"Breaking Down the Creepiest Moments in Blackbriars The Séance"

before we head into the final part of the video just wanted to quickly talk about how much we're focusing on hands in this video there's a lot going on like where we have a lot of lingering shots on these guys hands on the table but also like leading into it we saw some shots of their hands and just in general there's a lot of hand going on so hands
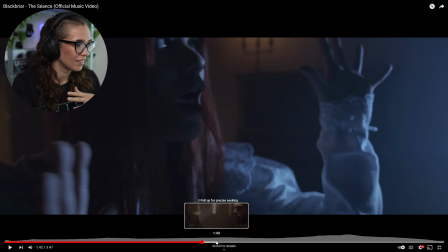7:39 more hands here more hands obviously these
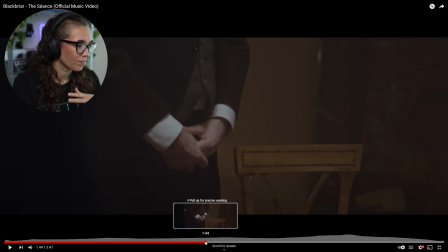7:46 shots hands and then shots like this it's an interesting choice it's uh it's quite noticeable how many hands there are all the time
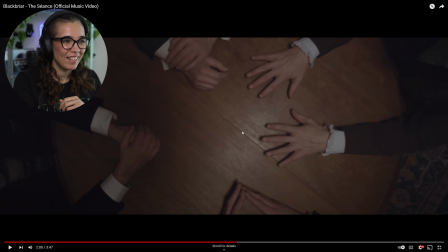8:01 one thing that kind of bothers me is that all of their cuffs are straight and then this guy has the ruffled cuffs i don't know if that is supposed to make this guy stand out like he is the the character that it's actually about if that makes sense like that she's trying to
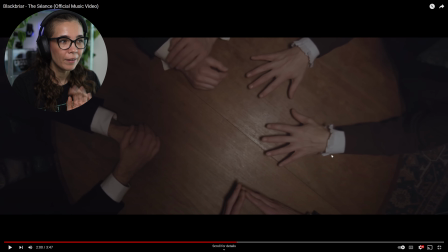8:16 communicate with or that is actually like the main guy trying to communicate with her but it looks a little 70s compared to what the rest is wearing which is a little incongruous with like the time that they're placing the rest of the video or at least that's what I'm feeling like so that
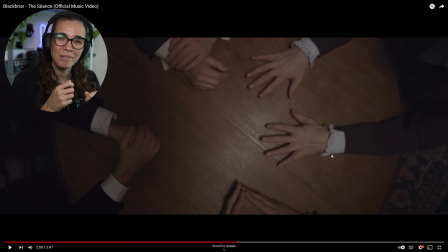8:33 for me would be like a little thing that I'd be like maybe we try and get another straight shirt real quick.
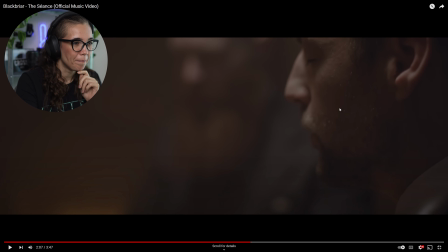8:39 Love this shot very pretty very shallow depth of field so we only see his face it's not sharp on his eye by the way it's it's more so focused here on the beard which is why we see a little of the the glimmers in the hairs and then already here you can see
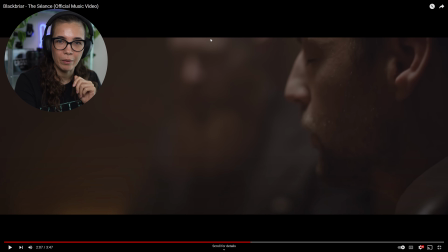8:57 like it's already out of focus here and obviously in the background this guy with the fantastic beard is very blurry